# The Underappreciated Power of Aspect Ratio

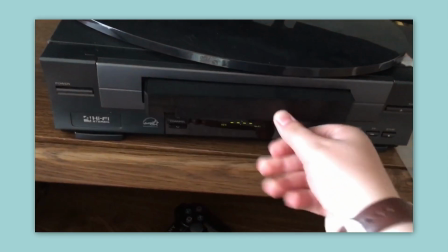In the younger days of home media, even 10 years ago,
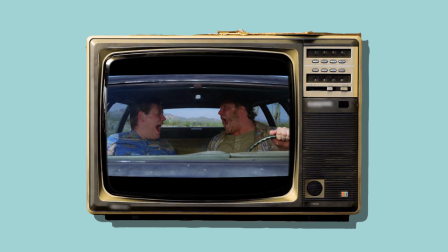the idea of black bars was something that a lot of people had a problem with many releases being cropped to fit whatever screen size was popular at the time,
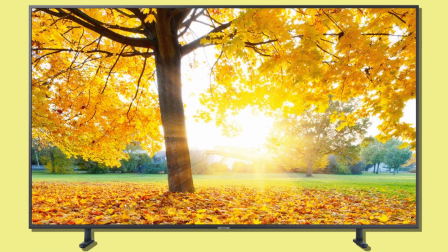a process known as pan and scan. As TVs have gotten bigger and resolutions higher, viewing a film as it was shot has become a more widely accepted form of presentation,
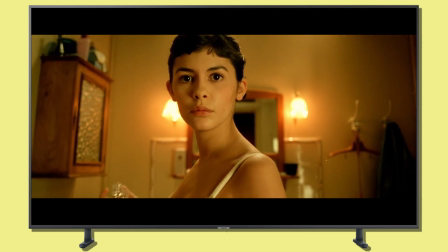and the infamous black bar is less of a burden to the average viewer.
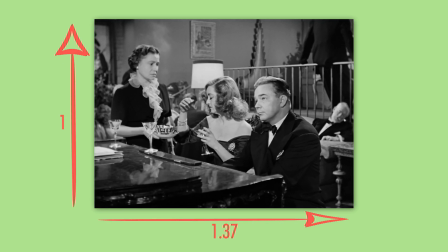But the way people think about aspect ratios, that is, the ratio between the width and the height of a frame, is still, in many ways, quite rigid and defined by convention.
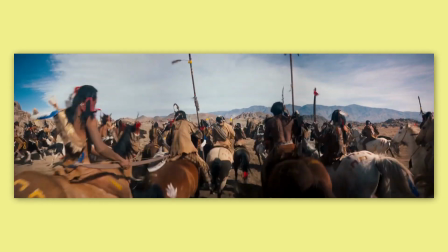It might sound weird to some, but in my opinion, aspect ratio is a very powerful tool in how you tell a story, and a highly underappreciated element of shot composition.
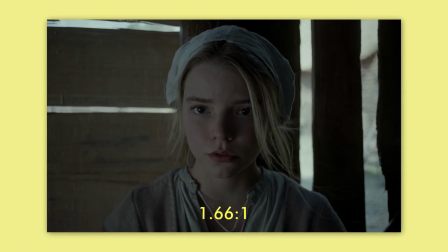There's actually a lot of interesting history behind the changing standards, and for those who care to look, a lot of interesting experimentation going on. Today there are essentially three major aspect ratios used in popular media.
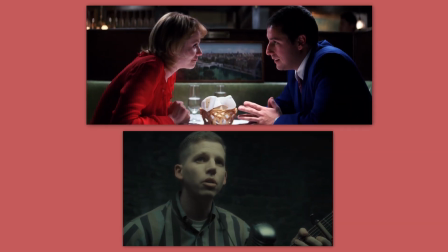We have the two popular cinema formats, 1.85:1 and 2.39:1, and for TV there is 1.78:1 or 16:9,
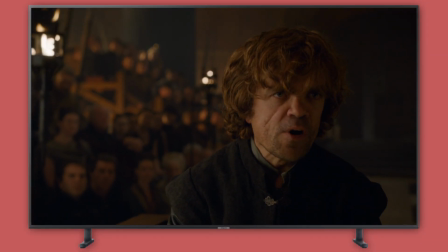which since the mid-2000s has been the standard dimension for TVs and monitors,
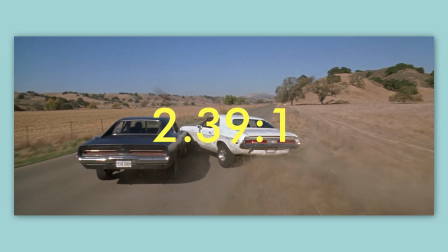made as a compromise between the cinematic widescreen of 2.39:1 and the classic television ratio of 4:3.
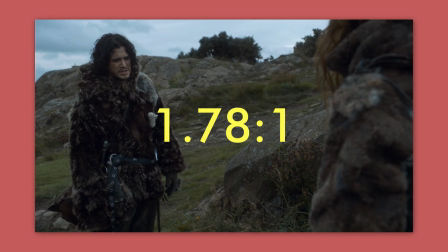Though why they didn't just make it the very similar existing ratio of 1.85:1, I'm not sure.
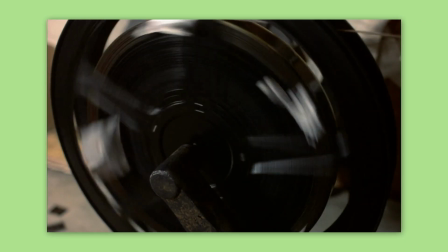Historically, aspect ratios have largely been about convenience, marketing, and technology.
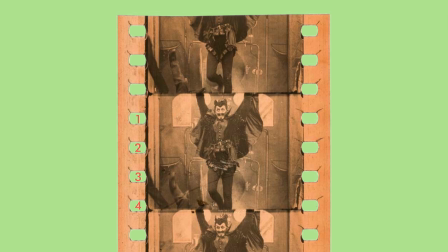Academy ratio was developed as simply a frame 4 perforations tall on a 35mm film strip with a space at the side for the optical soundtrack to be recorded.
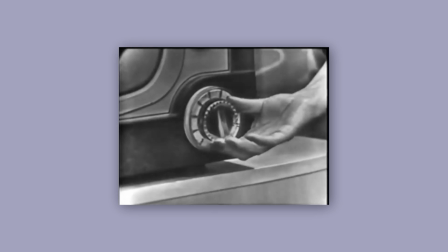This was disturbed by the introduction of TV, which incited studios to present new special features to keep audiences flocking to cinemas.
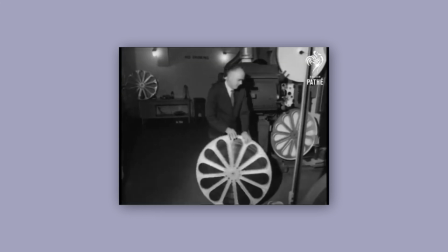The answer was wider images, and widescreen aspect ratios were developed that would be, at the time, unique to the cinematic experience.
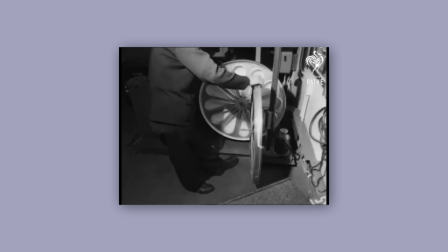Some of these formats, most of which appeared during the 50s and 60s, included Vistavision,
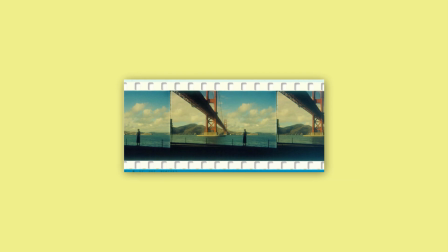where the 35mm negative was run horizontally through the camera to capture a 1.85:1 image,
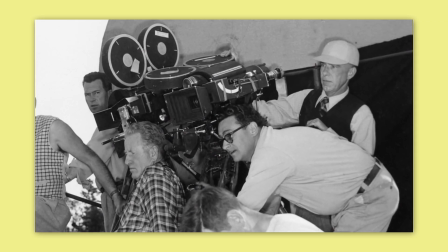2.35:1 and 2.66:1 Cinemascope, which use anamorphic lenses to compress a wider image onto a film strip which could then be decompressed with an anamorphic
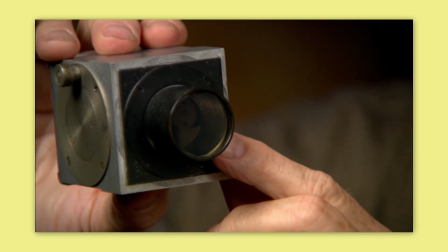projector lens for viewership.
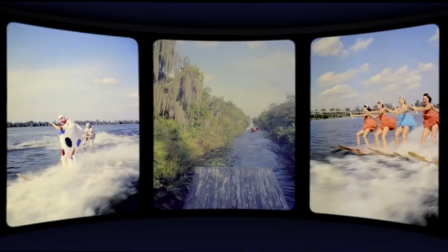Cinerama, a peculiar format involving 3 Academy ratio cameras filming side by side to create a panoramic view which 3 projectors would then show in special theaters,
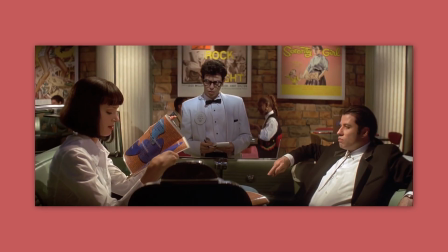and many more. As detail and film stock improved, ratios became more standardized, though it has never been quite as simple as some may think.
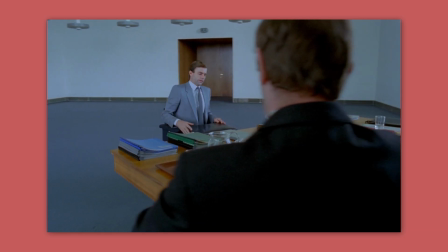In Europe, for many decades, 1.66:1 was the most common standard ratio,
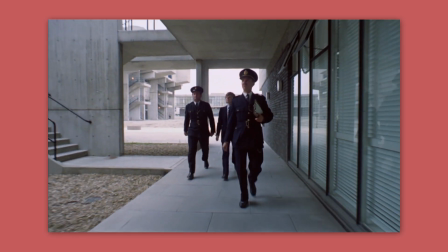and this ratio was often used in the US in the 60s and early 70s, before 1.85:1 became more ubiquitous.
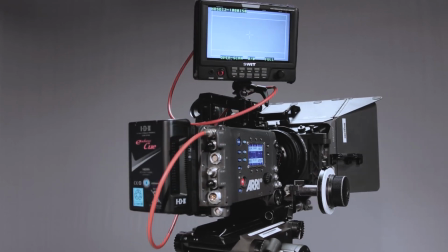In the modern era, digital cameras and projection mean we are no longer bound by the issues of film formats and projector capabilities,
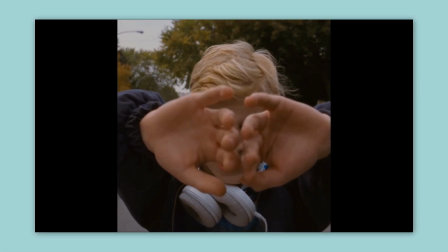which artistically should give filmmakers more freedom than ever.
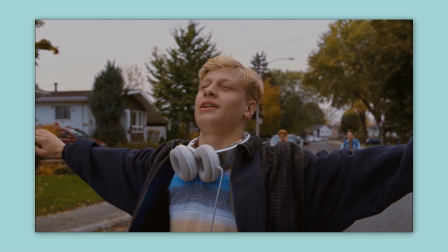So what, beyond the technical and marketing components, is the creative value of aspect ratio, and why is it something that is worth thinking about as a filmmaker?
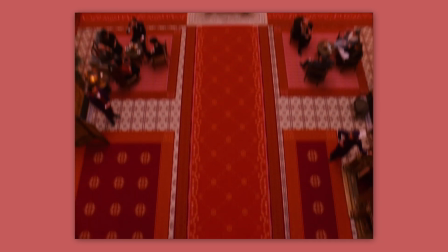Largely, it comes down to how different ratios lend themselves to different compositions and relate to human psychology.
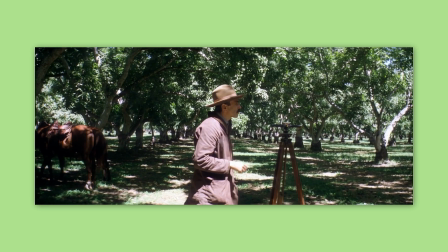A rather oversimplified answer you may hear from some is that widescreen aspect ratios are simply more cinematic.
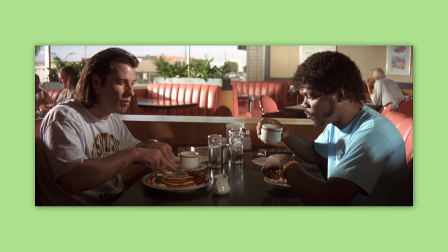While I don't think this is necessarily an invalid perspective, I think it's worth looking into more.
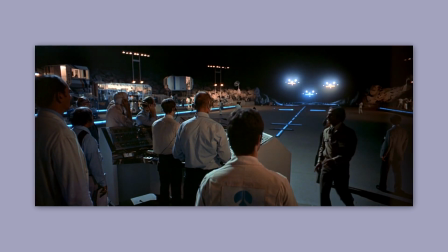I think it's fair to say that this is somewhat a matter of association.
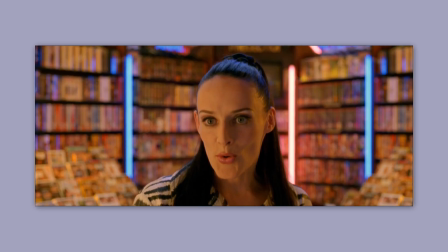While it is changing somewhat now, traditionally movies released in cinemas would typically be the only place that you'd see widescreen formats,
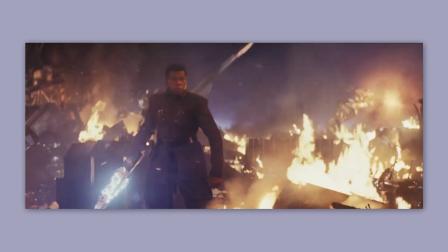and it has been used by the majority of blockbusters since the 50s and is often specifically associated with anamorphic photography,
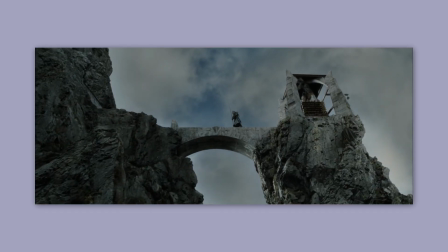even if the film itself is not shot anamorphic. So when people think of something uniquely cinematic, widescreen is likely to come to mind.
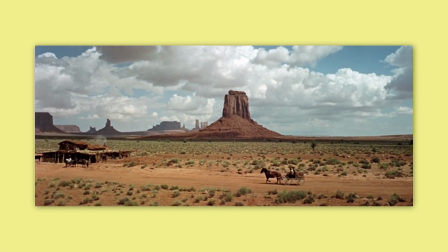But let's also look at how it frames objects. Widescreen ratios like the common 2.39:1 work fantastically for things like landscapes,
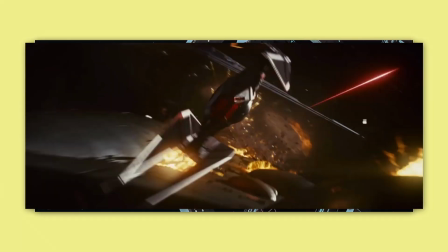fight scenes, vehicles, or just generally wider group shots.
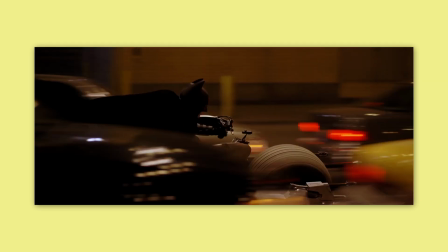These are images often associated with big budget cinema, images that can be quite breathtaking, and they're all things that take up more horizontal space than vertical.
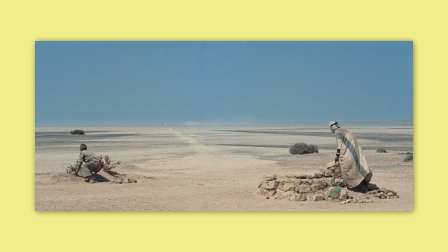A film like Lawrence of Arabia is a great example, as it does an incredible job at showing the vast remoteness of the desert.
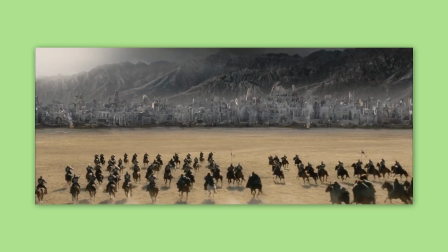The Lord of the Rings films use the ratio to great effect, showing stunning vistas and sprawling battle sequences.
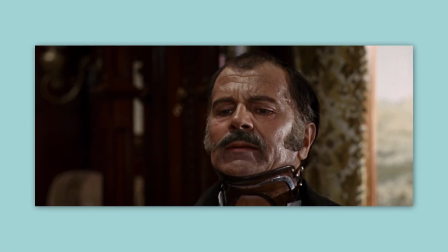But there are things that wider ratios sometimes struggle to frame nicely. Close-ups especially often feel like they have a lot of empty space or are weirdly cropped.
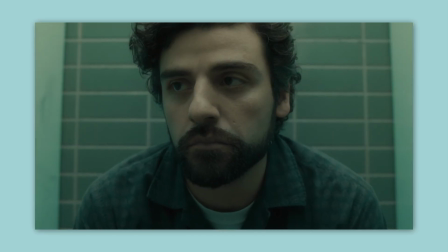Although this may not bother many if the background is not distracting, it's hard to deny that these shots look cleaner and more nicely framed in a taller ratio.
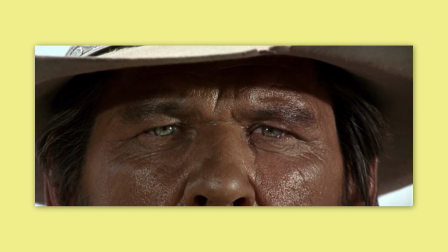Conversely, as seen in some of the westerns of Sergio Leone, 2.39 can frame an extreme close-up of eyes much better than 16:9, which adds distracting detail.
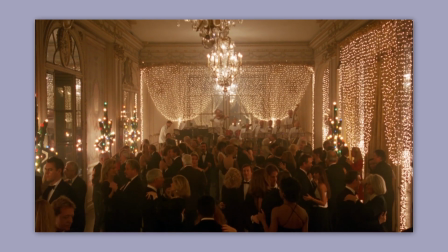In addition to close-ups, 16:9 and other taller ratios generally do much better at framing taller,
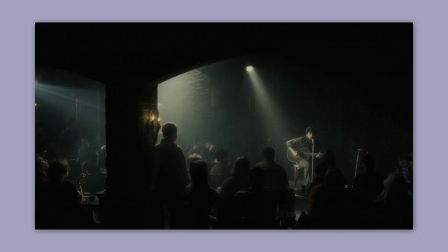grander objects, which might call into question the claims of widescreen being more cinematic.
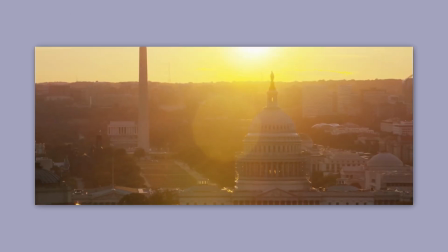These can include things like taller buildings, which to be seen in full must often be viewed from rather distant in wider ratios, with distracting detail to either side.
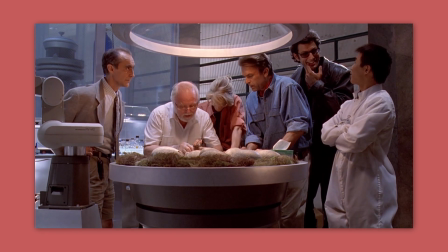A famous but powerful example of using a taller aspect ratio for this reason is Spielberg's Jurassic Park, where
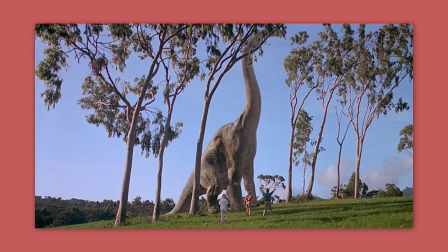the extra height of the image made it easier to emphasize the domineering and awe-inspiring height of the dinosaurs as they towered above other characters.
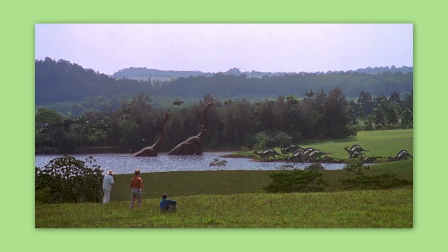The 1.85:1 ratio is a perfect balance of film, giving enough breadth for the world to feel vast but enough height for the dinosaurs to look huge.
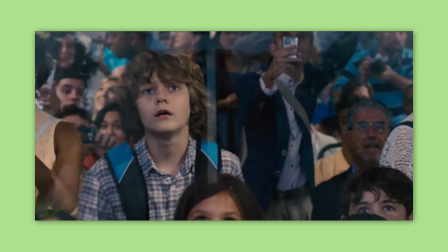It's a shame that the newer Jurassic World movies don't keep this philosophy and don't even stay consistent between them,
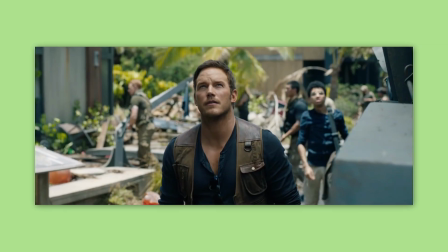initially compromising with 2.0:1 in Jurassic World and then going all the way to 2.39:1 in Jurassic World Fallen Kingdom.
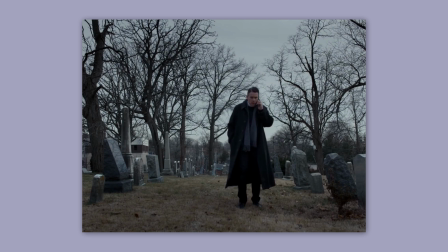These same qualities are made even more significant in ratios that are rarely used today, like 1.66:1 and 1.37:1, Academy ratio.
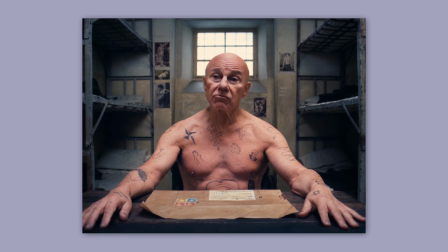The Academy ratio seems made for the close-up, framing a human head perfectly.
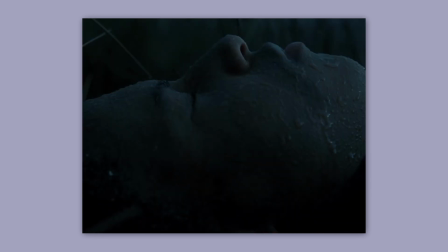This ratio can also be used as a way of showing claustrophobia, often by depicting scenes with imagery stuffed up right to the edges of the screen.
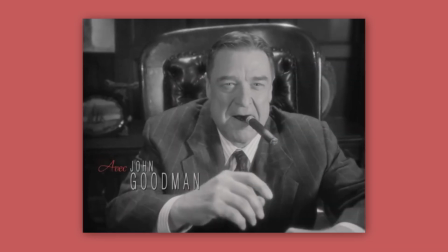Also, due to the history of this ratio, it's often used to build an association with the past.
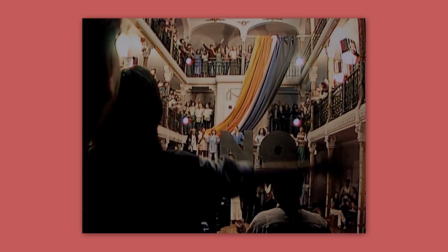The film No, for example, uses a similar ratio to evoke 80s television, working in combination with the videotape look of the film.
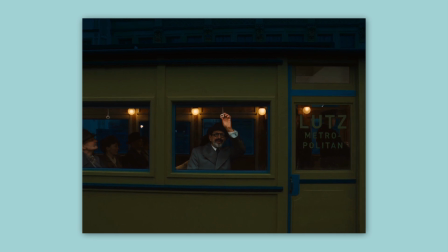One of my favourite modern examples of Academy ratio where the frame is used to its full advantage is the Grand Budapest Hotel.
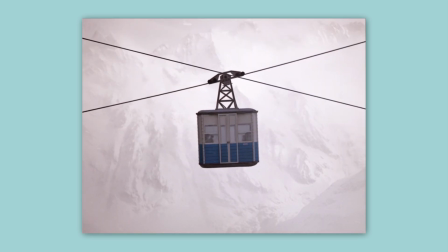Set in a fictional European country, the film makes extensive use of mountainous scenery, high-roofed European architecture, and characters positioned in a vertical manner.
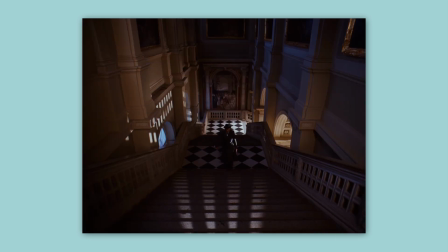It emphasises the grandiosity of its locales and is perfectly utilised in framing faces.
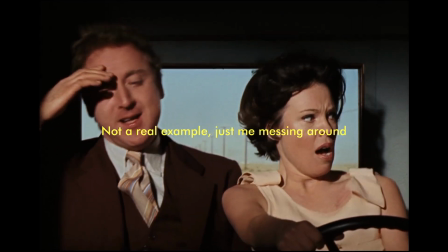This also brings up the subject of changing aspect ratios. This was once, if not impossible, highly impractical, but in the age of flexible digital cinema,
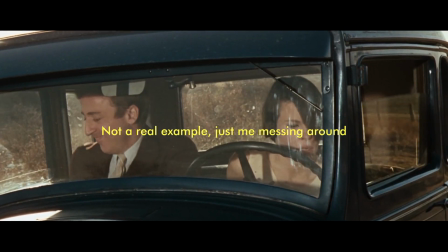has been experimented with to both exemplary and disastrous effect.
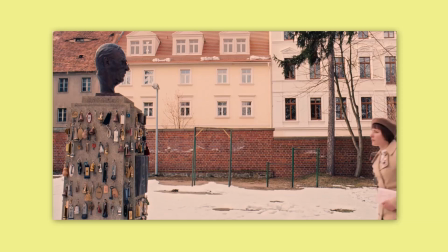The Grand Budapest Hotel uses multiple aspect ratios as a storytelling device, showing a story framed within a story,
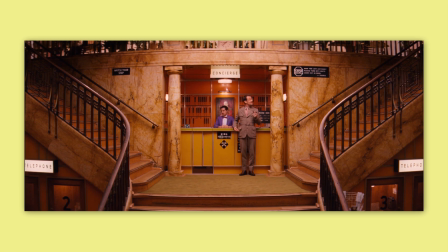with the different layers of storytelling and subsequently time periods depicted by aspect ratios and other filmic devices commonly associated with them.
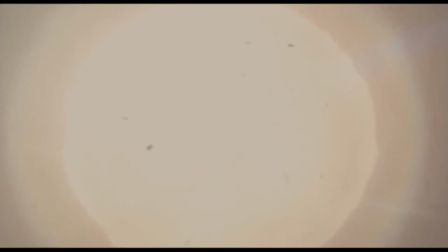Other films use aspect ratios to differentiate characters or moods.
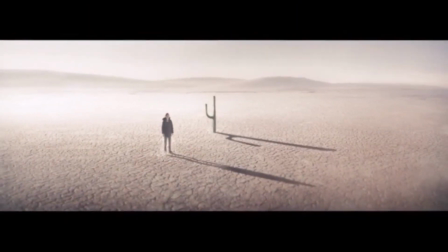Scott Pilgrim vs. the World uses shifting ratios to show dream sequences and to recreate the stylized and varied shapes of comic book panels.
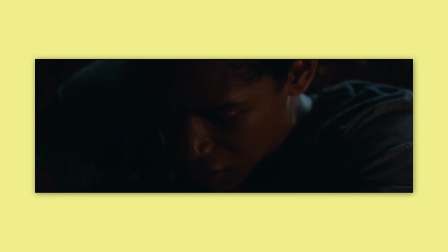In It Comes at Night, the height of the screen literally shrinks through the final sequence as the characters feel the horror of their actions oppressively close in on them.
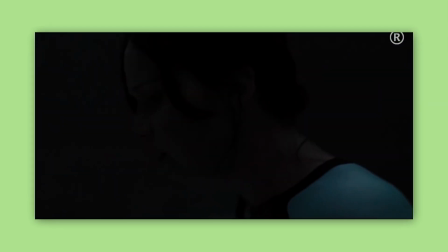The Hunger Games Catching Fire changes into its IMAX ratio by fairly quickly increasing the height of the screen as Katniss is raised into the outdoor arena,
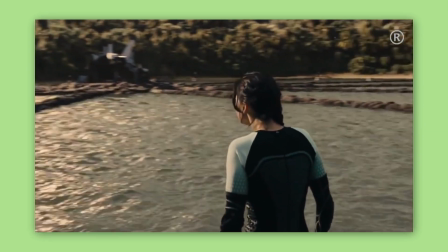moving her from a claustrophobic space into an open one.
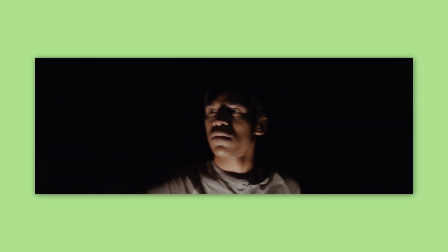Interestingly, these last two are examples where claustrophobia and oppressive mood are represented by a wider frame rather than a thinner one,
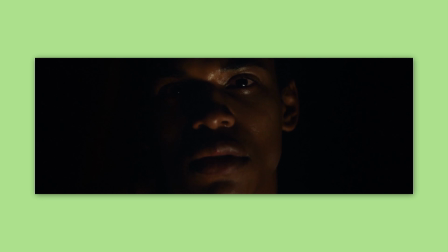as although the ratio of width to height becomes thinner due to the films taking up less of their frame in their wider ratios,
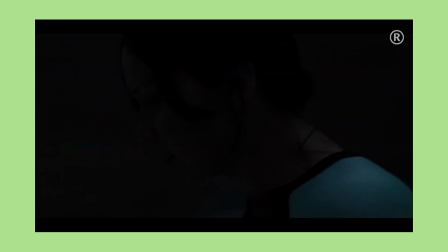the overall screen space increases as the image transitions to a less wide ratio, which is actually a taller ratio.
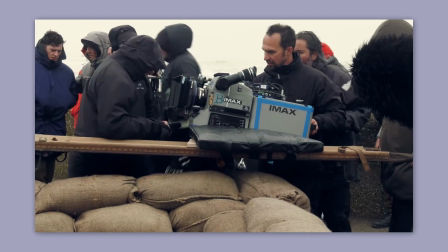IMAX format is one of the most common technical reasons in the modern day for presenting unusual ratios.
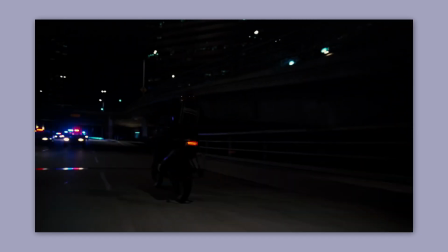Christopher Nolan also uses this extensively in his films,
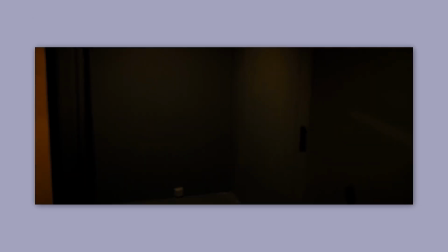mixing in IMAX footage with wider or less tall footage from regular 35mm film, but in my opinion, generally to poor effect.
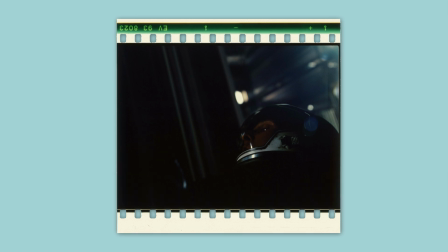IMAX film is 70mm film shot horizontally with 15 perforations per frame, capturing a huge amount of detail, and with an aspect ratio of 1.43:1.
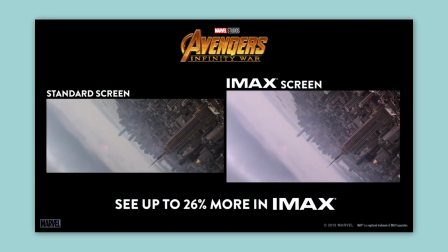In digital projection on IMAX screens, this is often shown as 1.9:1.
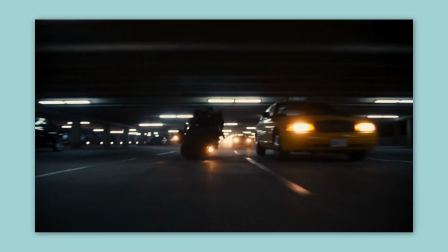On digital releases, Nolan usually lets it fill a 1.78:1 screen, and in film screenings, IMAX is shown in its native 1.43:1.
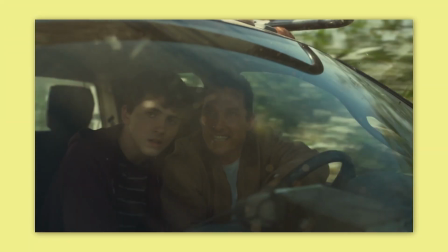Nolan, being unable to afford to shoot films fully in IMAX, often mixes in this IMAX footage with 35mm anamorphic footage with a ratio of 2.39:1.